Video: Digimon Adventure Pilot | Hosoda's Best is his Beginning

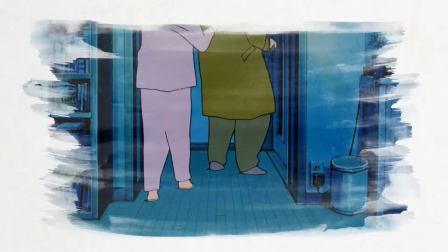4:08 Adults' faces are cut off by the top of the frame, a la Peanuts,
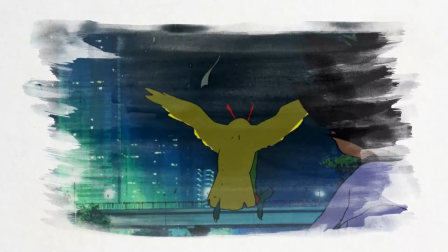4:11 and the terrifying titanic monsters being seen from low angles, shrouded in harsh shadows and unsteady framing.
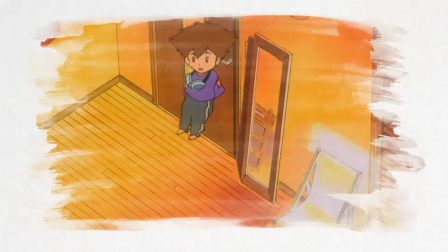4:17 Conversely, there are these wider high angles, viewing the scene with just that bigger glimpse at the larger picture.
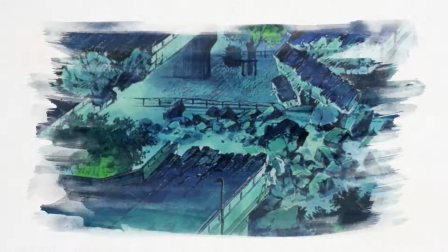4:23 This is indicative of its other overlapping perspective, as tonally, everything has a grounded mature feeling to it, one beyond that viewpoint of a child.
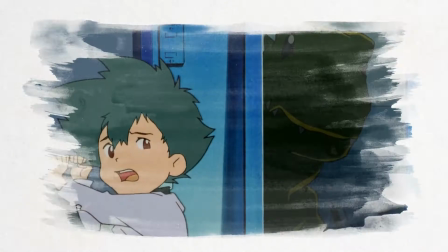4:32 Running alongside the childish fear of monsters is the adult fear, the fear of your child or children in general being alone,
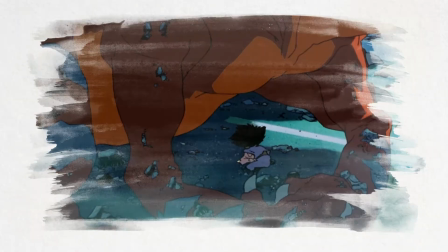4:39 facing danger, helpless, wantonned, the whims of nature and causality.
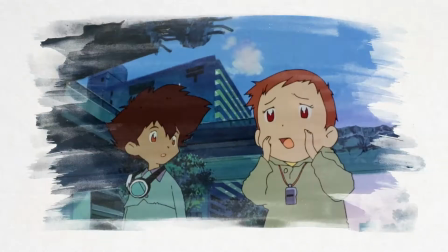4:43 Ultimately, it comes across as someone looking back on their past childhood drama, recalling their emotional state at the time, but being able to view it in a much more wizened light.
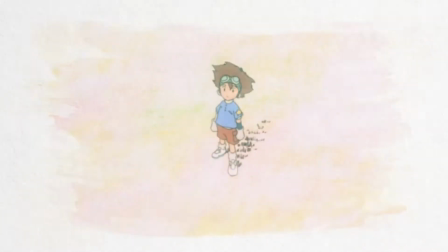4:52 Which is technically what is happening with the bookends of Taichi from his age in the show, but that guy is like 11 then, so yeah. Hosoda himself talks of this contrast, saying that, normally, a child would only be able to look up at a kaiju,
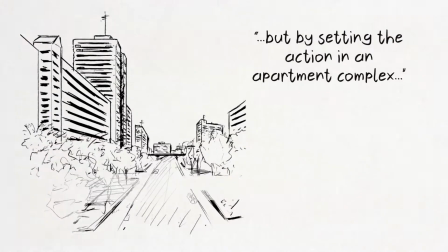5:07 but by setting the action in an apartment complex, I could allow the audience to look over the action,
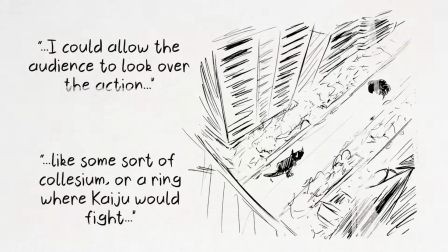5:13 like some sort of coliseum or a ring where kaiju would fight, and frame the children as part of the audience. And that's really interesting. Especially when compared to the visual approach to Hosoda's other Digimon short.
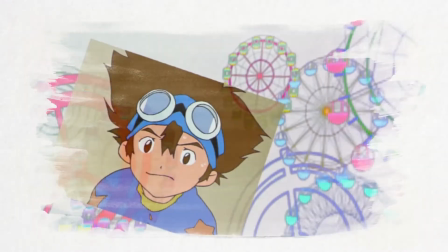5:25 Our war game has a much more simple, visceral entertainment vibe to it, and presents what is happening with more proscenium shot framing that lacks any specific perspective.
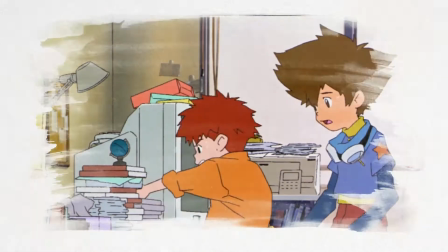5:34 Unlike in the pilot, the children have a sturdy grasp on the situation and take direct action immediately towards solving it.
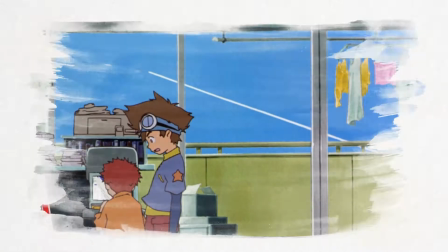5:40 As our war game takes place after the TV anime, this perspective shift seems to represent the maturation of Taichi & Co,
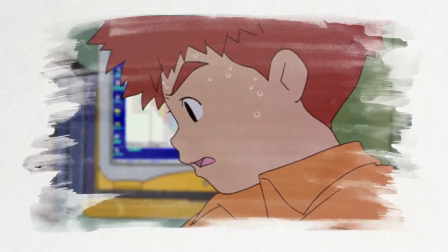5:47 from only focusing on you and your immediate family, to being much more aware of the greater world around you.
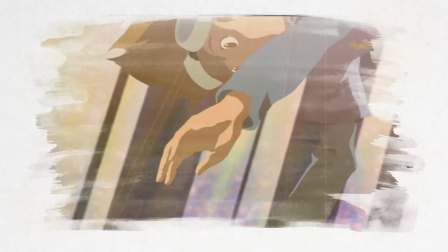5:52 They are no longer simply part of the audience.
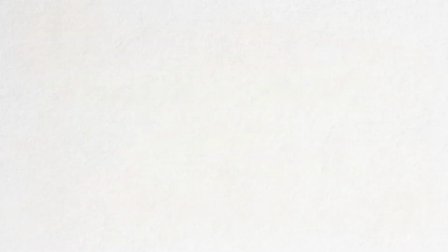5:57 This maturation is reflected in the way the character designs are rendered, which I prefer to the TV models, though both versions were created by Nakatsura Katsuyoshi.
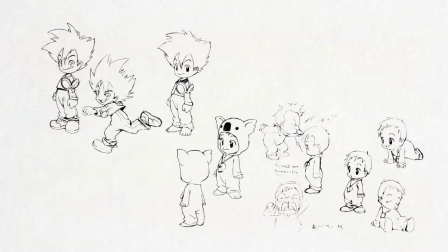6:05 Though they lack a little in specific details, they are overall much more anatomically sound and solidly drawn,
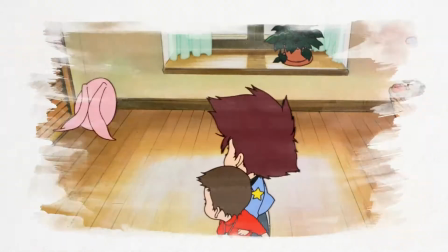6:11 especially since they don't have the freakish ogre hands and feet like in the TV anime. And though there is very little in the way of shading, I'm really a huge fan of one-tone shading,
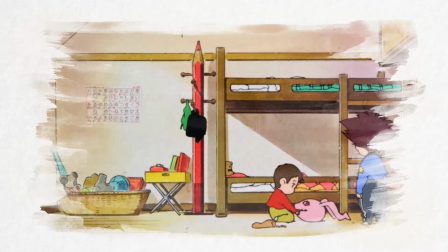6:20 both as a testament that the drawings display volume without it, and for ensuring the colour design is as balanced and appealing as it is.
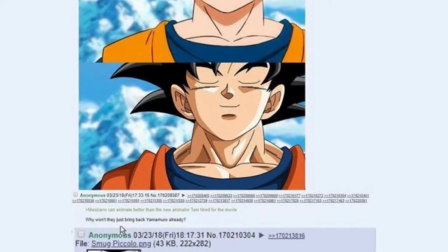6:26 I could do an entire video talking about misconceptions around shading and budget and good animation…
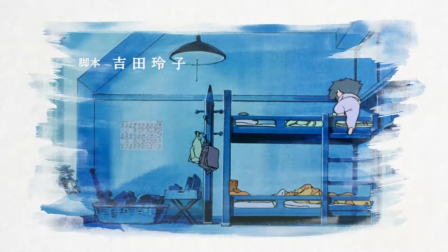6:37 But the short of it is that the lack of shading makes these designs particularly animation-friendly,
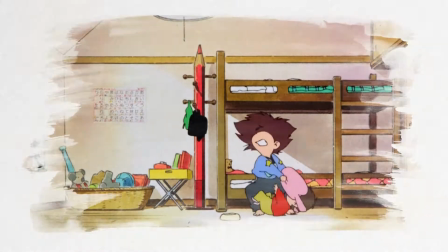6:42 allowing for more quickly and easily created expression and fluidity with the character animation, and making the moments that are heavily shaded take on much more power.
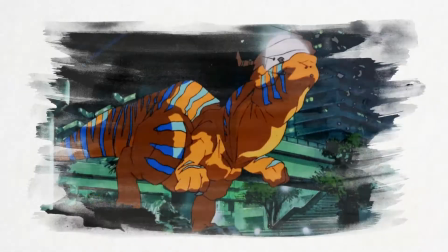6:53 In general, I love the direction of the shot composition.
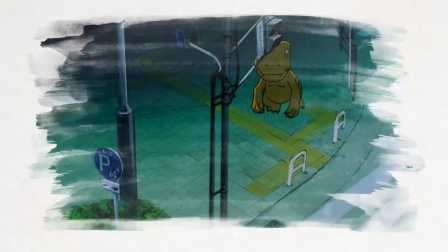6:56 There is a nice balancing between proscenium and geometric framing against more dynamic angles, as well as the good mix between wides and close-ups.
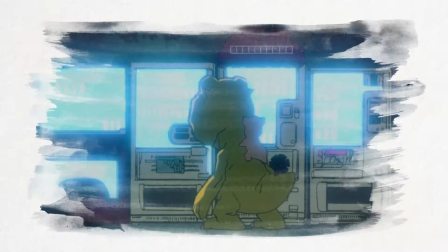7:03 Overall, I think the film is a visual treat from start to finish. I also love the direction of the sound.
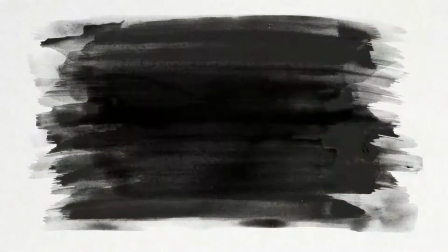7:08 The only track in the score, aside from the classic OP Butterfly during the end credits,
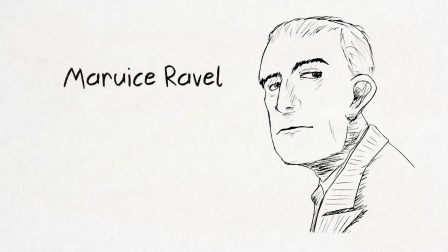7:17 is Maurice Ravel's ballet suite, Boderou.
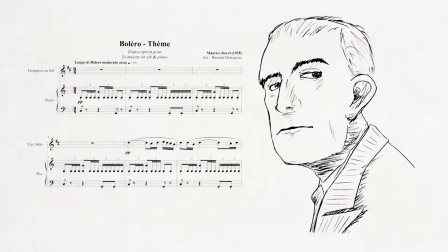7:19 Though some versions clock in at around 15 minutes long, it really only has the one section of leitmotif repeated constantly throughout. The amount of mileage that is gained out of that leitmotif, however, is actually kind of amazing. Simply through the changing of intensity, tempo, and which instruments are in the mix allows for an incredibly versatile range of emotional states,
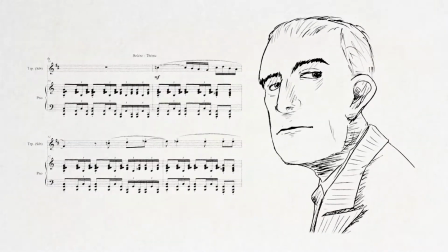7:39 despite the fact that it's using the same set of melodies every time it appears.
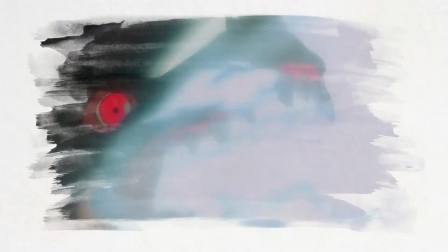7:43 Though I know that a big reason why it was probably used was because Bolero is in the Japanese public domain,
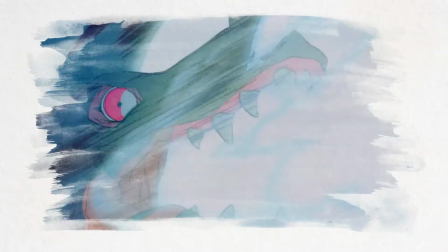7:48 that it was utilised as well as it was, I think deserves mention and praise.
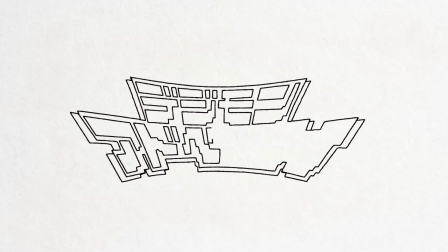7:56 One of the main feelings that the Digimon Adventure short gives off is that all the events were a false start.
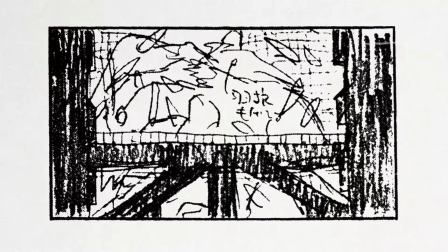8:02 These creatures appeared by accident, the children and world weren't prepared to handle them or even comprehend what was really happening.
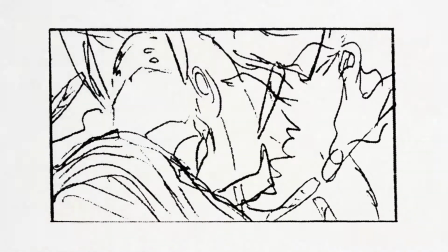8:09 It could barely even be called a trial run for what they go through in the series.